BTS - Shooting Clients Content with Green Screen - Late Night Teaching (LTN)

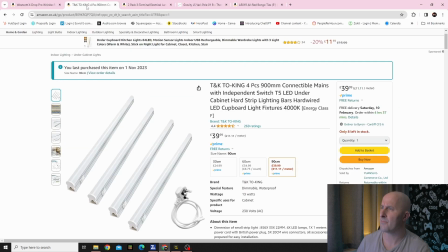lighting that we're using is actually under cabinet lights and these are 900 millimeters and
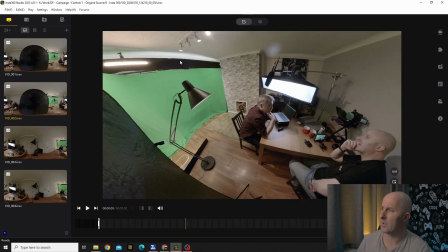in this there's three on the top here and they're connected together and I'm using velcro ties because they're really really lightweight and they are literally being powered by a plug.
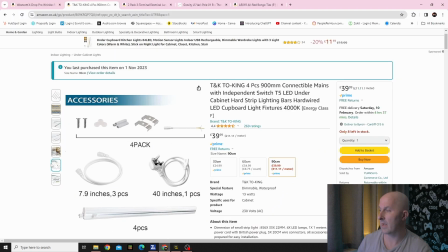Now the plug, so with this you only get a plug that is 40 inches so it's not long enough.
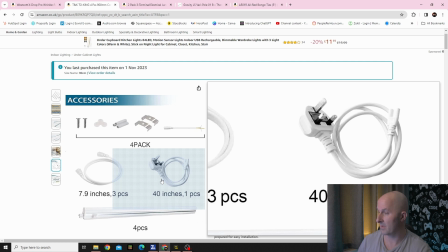So the way that I resolved it is that I cut this off. I bought a terminal pack
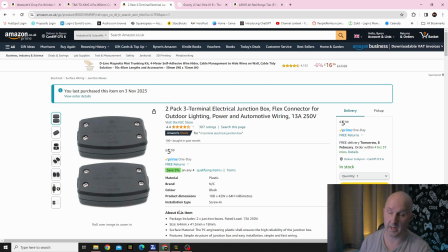to connect an extension cord that you can buy in any hardware store and basically I think that was a three meter or five meter extension cord cut off the the end bit attached the two together
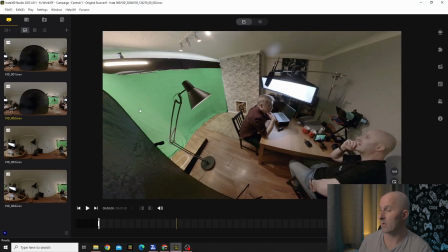and now i have a long let's see if we can see it
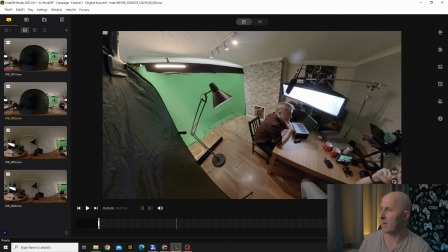there we are it's over here and that is being plugged in and again that's being held in by a bongo tie i'll show you those now and that is literally going all the way down and we've got another one here so in that pack there's four three going across the bars and then one here to fill in
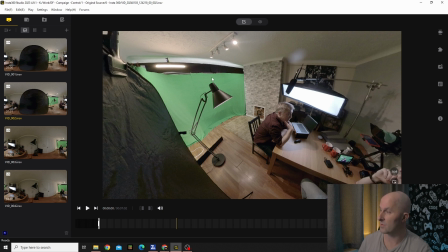this bit here because even though this is doing a great job this bit here sticks out a bit and it wasn't getting the lighting that i need so again we've put one here and with a bit of cine file we're just
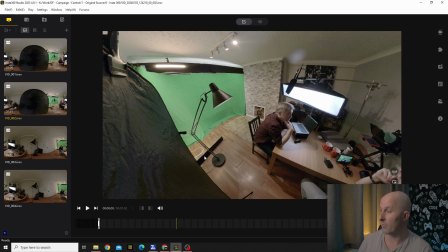literally folding that into an shape to block it from spilling back here and that is creating a nice even backdrop and it's been working out well once
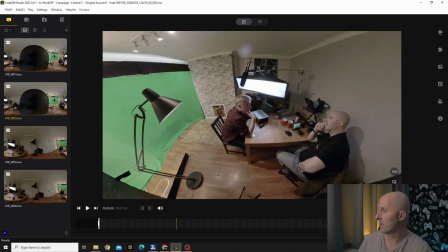you've done that you need to get the camera and record a
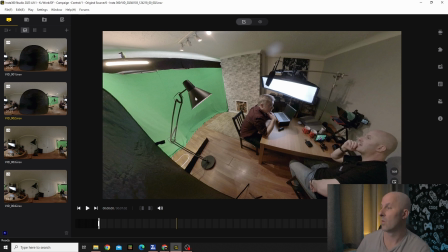about a minute's worth of footage without any objects in place or get rid of the chair get rid of the laptop get rid of the lamp get rid of anything that's in view you want to get a clean plate of the green screen because that will help use as a garbage mat or something similar not
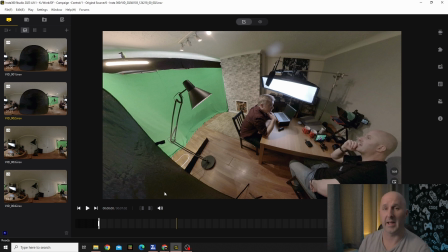a garbage mat but a clean plate for later on and it will make keying out that green screen much much cleaner so that's the like the next step you need to do once you've set this up and
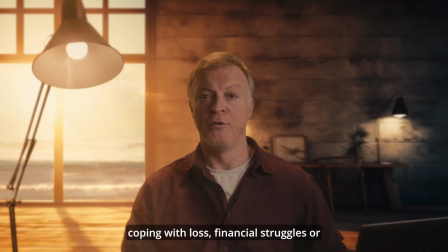once you've done that you then got to think about the image that
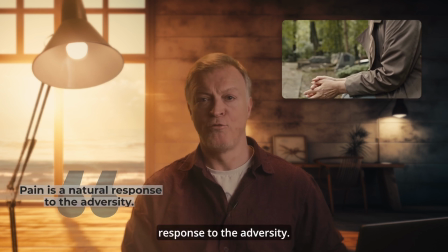you have a place and so we have an image that we like and it
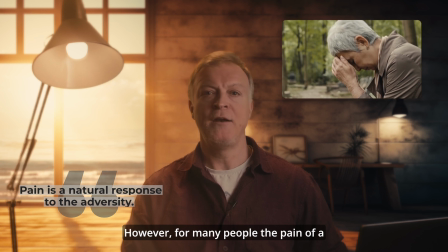suits what Dan is doing so in that then we are going to replicate
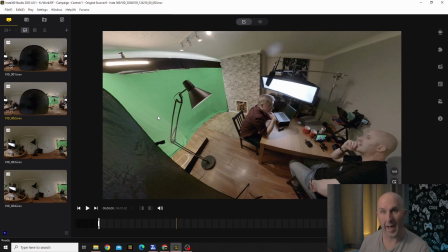exactly where the lighting is coming from within that image so in
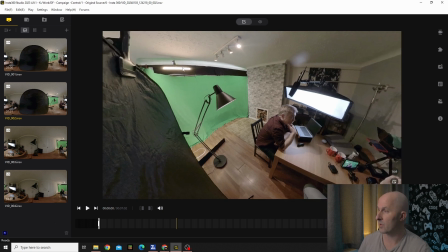the top left we have this RGB tube light and that's the ST25
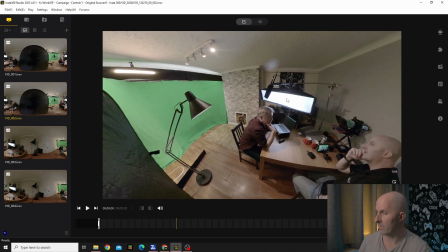and again we have the key light over here the rest of it is just for practicals so within the scene you'll see the lamp and you'll see
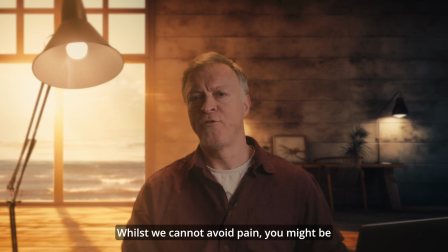the laptop and it's just to try and simulate a an office setting and that's what we're going for we're creating like an office setting which has
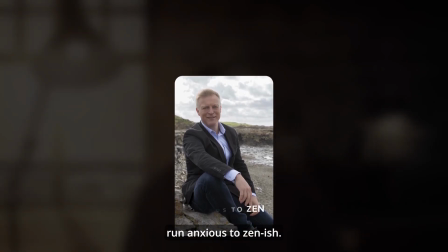a nice relaxing background where you can see the beach in the back now that's not
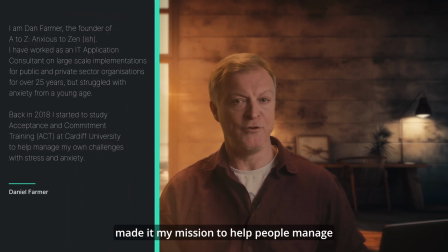a still image i've replaced the windows with stock footage of the beach and everything has been color corrected so that it all matches cohesively
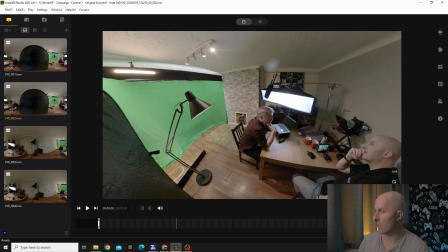which is working out great so all the practicals do is they add an extra element to say okay this is not just a person on a green screen there's some foreground there's a little bit of mid ground where we've got the actor and then
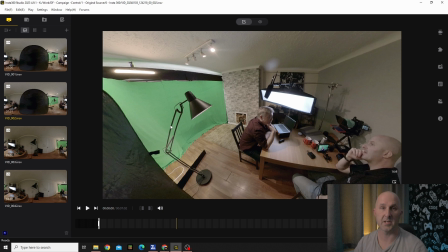just behind the actor you will see another practical so it it just tends to blend that image in much much better so before we move on to the the rest of the lighting the camera is actually set